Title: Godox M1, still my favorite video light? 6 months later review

So what is up, guys? Welcome back to the channel. For those of you who don't know me, my name is Brad. I'm a filmmaker, content creator based out of Bavaria. I'm from England, as you can probably hear, but now I live in Bavaria with my girlfriend. So this light, I've already made a video detailing the specifics about this light, the battery life, the colors, the CRI, all the in-depth details. You can view this video here. This is my Godox M1 review. But many people have requested that I make a video on, kind of 6 months later, what it's like to live with this light, what's it like to use this light on jobs, on studio shoots, on product reviews, out and about, whatever. So that's what we're doing today. We're going to take a look at some jobs that I've done with this light, examples of where I've used it. So let's jump in, take a look at some videos, some B-roll that I've created and put together from jobs that I've done. And I'll point out where this light is, and you can try and, follow along and work out where it is, what color it's on, stuff like that.
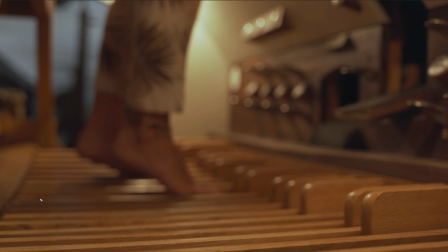(1:04)
So let's start with that. Okay, this is a little video I did for a local organ player here in Germany.
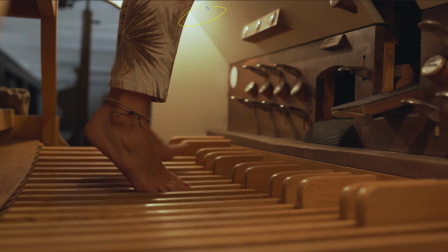(1:10)
Obviously, as you can see, light is up here, shining down.
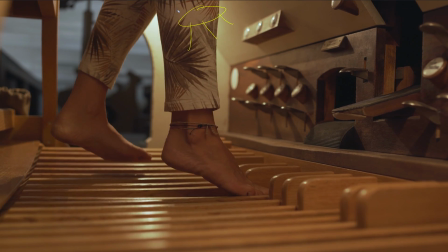(1:15)
It's clipped on with a little bulldog clip, and done, lighting done.
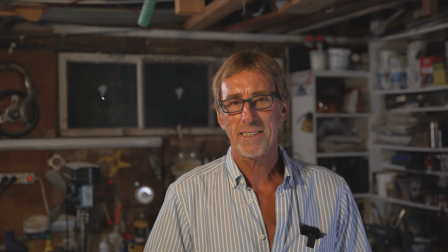(1:20)
So this is actually a little documentary I did about my father and his car. He lives in Greece. I live in Germany, so I didn't have a lot of gear with me when I went to film this. I'm actually filming the main scene with an incandescent bulb just out of shot here, which is giving this soft light along here.
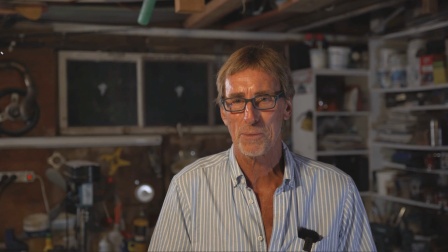(1:36)
The main light we're actually talking about here, this Godox, is just out of frame here, sat on a small shelf, which you can't quite see, of course. And it's giving me this little blue rim light on the side of his face and nose.
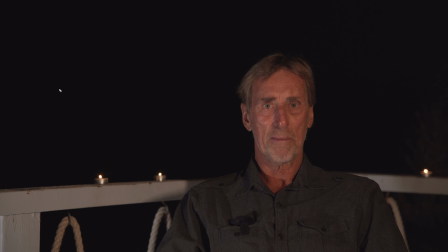(1:49)
So again, another scene with my dad. This was the closing scenes of the interview. This is not the real interview, this is just B-roll. And just down here on a tripod is this light. And it's just throwing a little bit of light up. I know it's casting a shadow along here. This isn't great, and it's a little hot here, but it's giving me some nice light down the side of his face here.
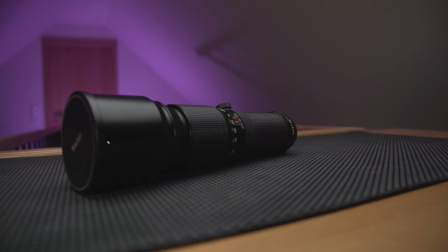(2:10)
So this is some old footage of a review video I did on this Vivitar 400mm lens.
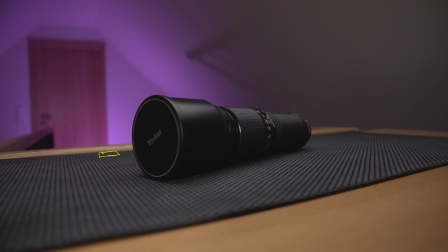(2:16)
This is upstairs. My stairs come up just here. Here is the little arm on the Godox, leaning at an angle and flooding this wall with delicious magenta. It couldn't be easier. It's so small you can hide it out of frame.
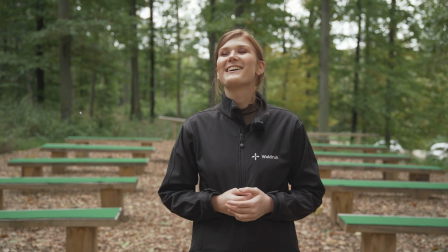(2:29)
This was a job I did for a local graveyard, believe it or not, or it's a forest graveyard. And of course I'm out in the forest, so I have no power with me, but I have just here, out of frame, this Godox, and as you can see, we're just getting this little soft light down here.
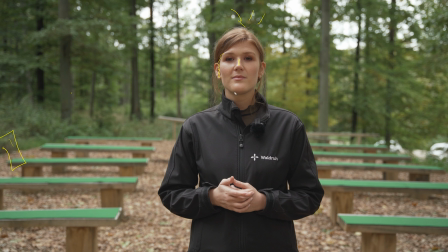(2:47)
This is coming from up the top, from the trees. And I'm just getting this little, you can see in here is a little bit lit. It's a little bit lit underneath her chin. It's just giving a tiny bit of light, very, very dim. If it's too bright, of course, I do get the catch light in the eye, which doesn't look awesome, but needs must when you're outside on a limited budget.
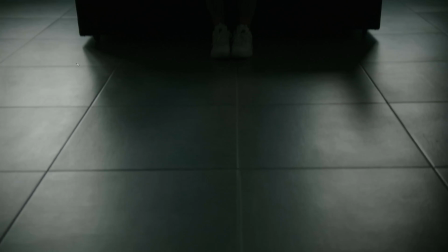(3:06)
This is a product I was making a video for. Actually, this is in my house.
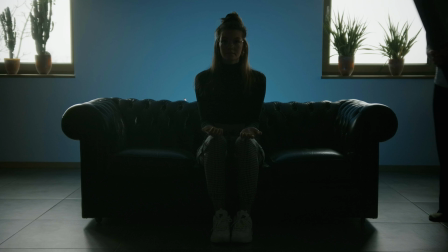(3:11)
And as you can see, this light is just down here on the floor. And again, the other one had video. Here we're just having blue to match the color of the mat, which gets put in place now.
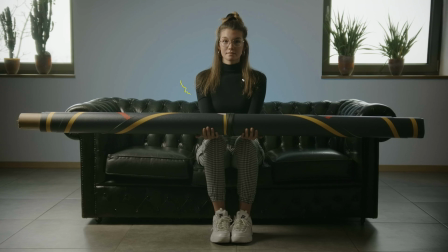(3:22)
And then my light will come on, bing. And of course, you still get a little bit blue coming through.
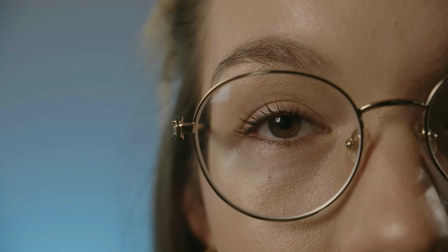(3:29)
The light that this is being recorded on is a lot brighter. Also from the same shoot, of course, the light is in the same position just down here. We're lighting up. I think we're getting a little bit in her glasses here, which is not ideal, but I'm pretty happy with this shot.
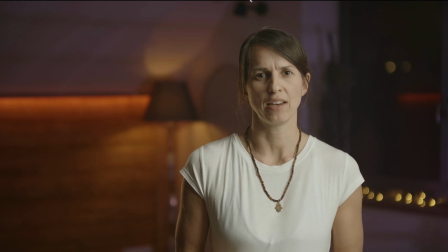(3:42)
So this is Simone, my girlfriend. She's doing a little YouTube channel and talking about osteopathy and yoga and how they are integrated pretty well. This light is up on a big metal beam which stands in my ceiling here. You can't see it; it's out of frame.
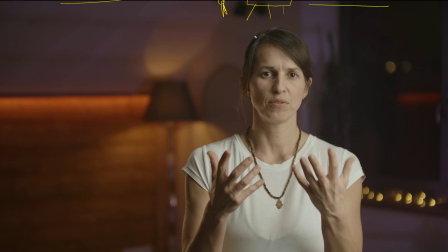(3:57)
The microphone is just here, and the Godox is here, and it's just giving this tiny bit of hair light just here.